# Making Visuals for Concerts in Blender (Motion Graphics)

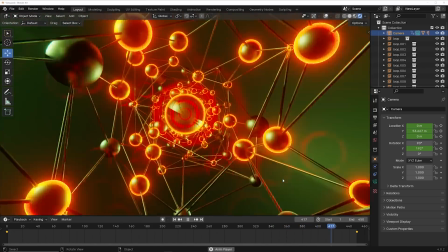So this is our third animation for the remainder of these animations. I want to take just specific simple assets from the main animation, single them out and make an animation with just those. So they'll be very more minimal, more simple animations, but still work in the family of what I'm trying to create.
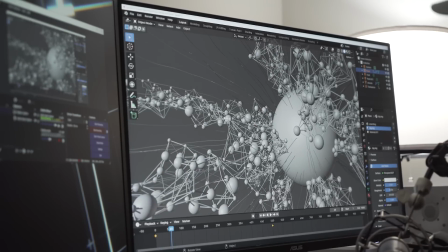So to me, the wireframe is a perfect start for just pulling an asset. So we're just going to make an animation with just the wireframe idea.
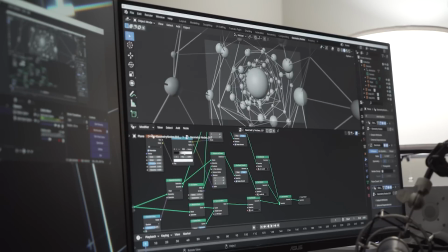And the easiest thing I think is just to kind of pull, take this animation and delete some stuff because I still want the camera running through it. So we can just go ahead and delete all the spheres and just focus on having the wire frame.
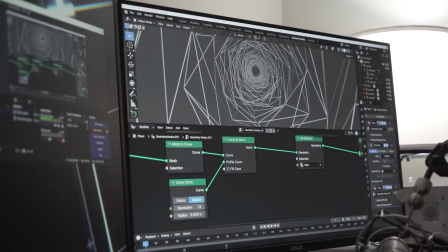So I'm gonna make less of the wires here and I'm gonna make them considerably thicker so that we can have them as the main focal point. This looks really cool, so we can work with this.
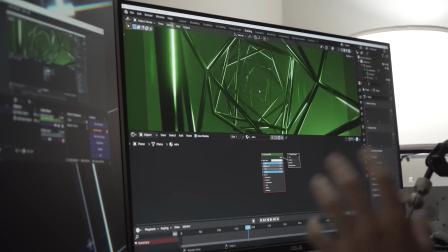Now this looks kind of cool, but I want to have, you know, some glowing elements rather than just metallic and green and foggy light.
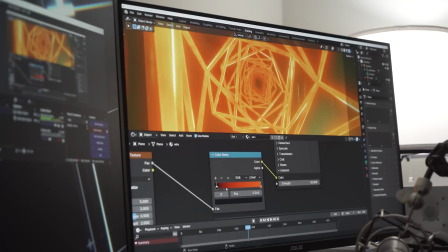So I'm going to throw a noise texture onto this and then just kind of use that
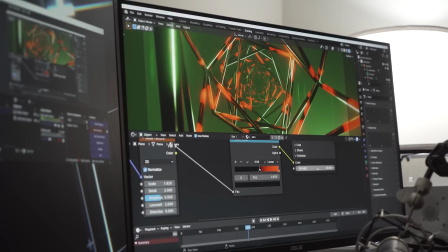as some places to add something that's bright and glowing, but still, you know,
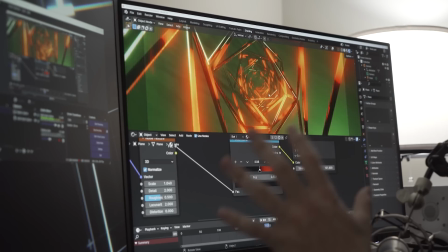it's simple enough and we can travel through it. So now we have something, something pretty cool.
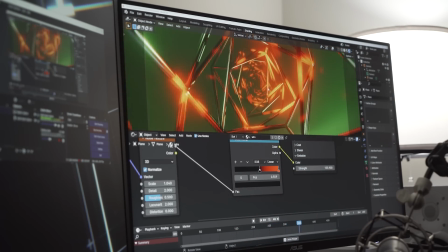We can make it brighter for those compositing effects. So this looks really, really nice.
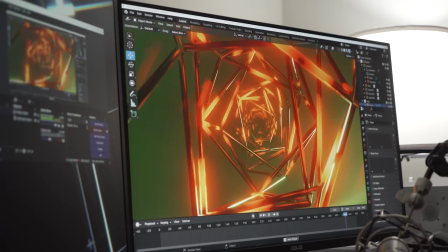Now I have an idea that I've really never done to a point that I liked it.
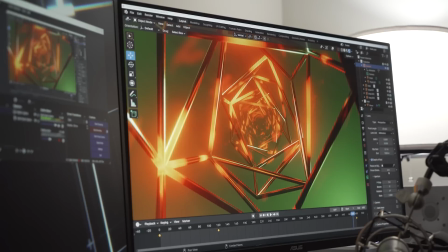So I'm gonna take my camera and then on the clip end,
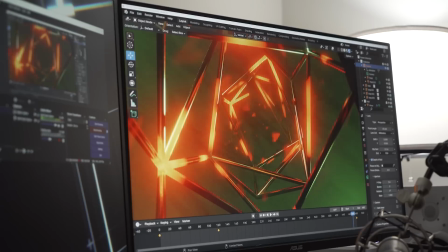I'm just gonna bring it so that we can limit how far this camera can see. So you can see how it's, let's bring it to zero and bring it up. It kind of builds and so it would inherently,
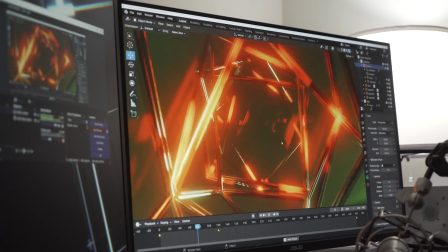yeah, so we would inherently kind of create this building animation with all the wires.
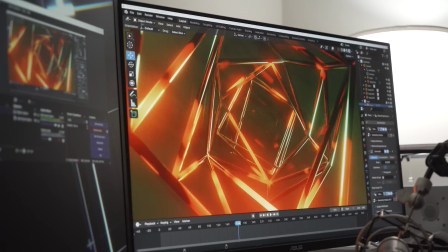And then maybe I can give myself a few more wires here to make that animation a little bit more obvious.
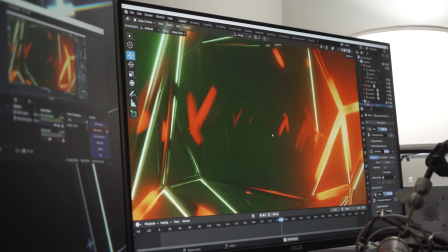So you can see it's making this really cool building effect.
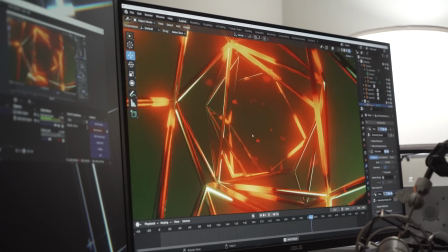Very subtle, but you can see things growing.
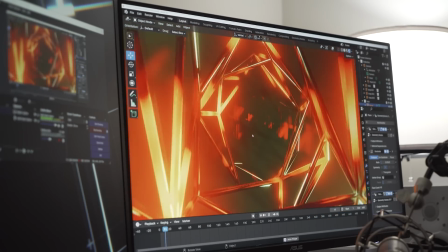This is a finished piece right here. This is really cool. We have these really beautiful compositing effects.
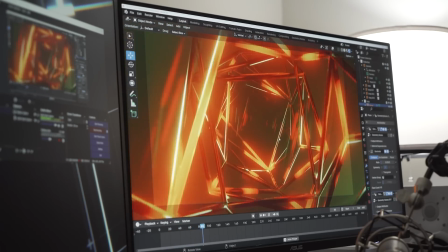I love this one. I'm such a huge fan of this one.
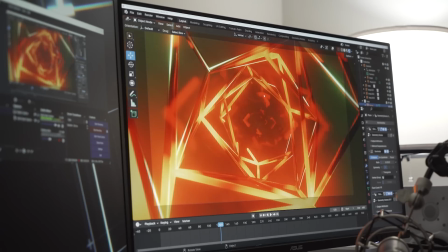I think we add a little bit more glowing so that we can see the building a little bit, you know, happening a little bit more obviously.
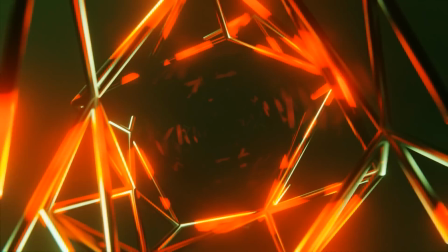But this, this is cool. This was one of those happy accidents. I was like, ah, that's kind of sick.
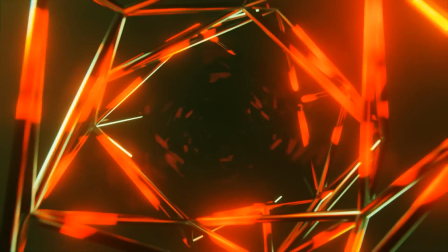So there we go. We are done with this one and we can just render it out.
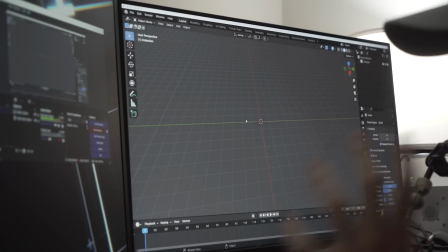And then for the last one, I want to take those spheres that have the rings on them and just isolate that asset.
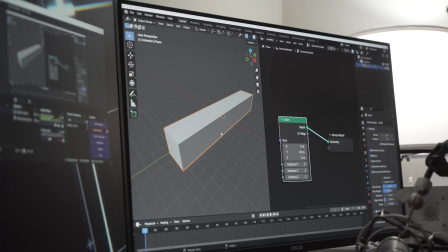So what I'm gonna do is I'm gonna take a cube here and convert it into a volume and then this is gonna allow you to instance spheres within the inside of the volume and not attached just to the edge of it.
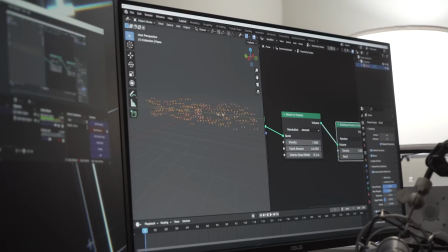So that's gonna be a distribute points and volume node and that that's the trick right there and you can run a camera through that.
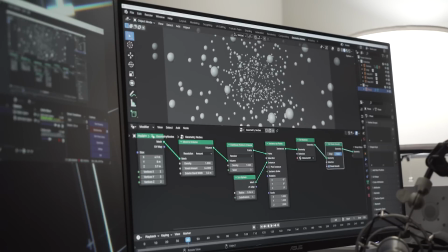So let me get all my spheres here and then just run it through just like I did originally and then with the compositing effects with everything on
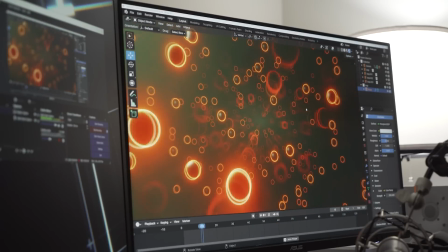you get a really really simple animation I'm not even gonna rotate the camera this would be something that's like meant to be simple meant to be
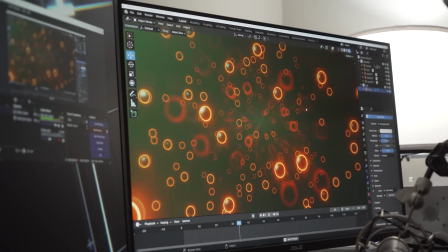maybe a slow part or a lull or just stripped down and minimal version of everything we've been seeing so far and stays in the family of color stays in the family of you know assets and movement and compositing effects so they all marry together
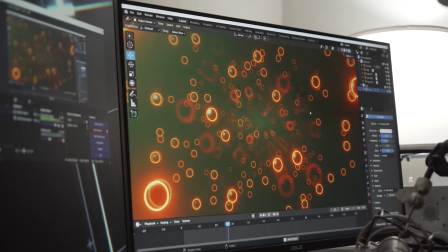as this you know sibling animation and there you have it that is how I would design a collection of animation loops for live visuals. It's something that I love doing. It's most all of the client work I do is for concert. So this is right in my alley of what I like to use Blender for. But there you go. I hope you learned something. If you really liked this video and you want to make more in this series, I would absolutely love to hear some feedback from you guys. If you liked the format, if you liked this topic. With that being said, again, check out the Patreon if you want to learn how to create this and I will see you guys in the next tutorial.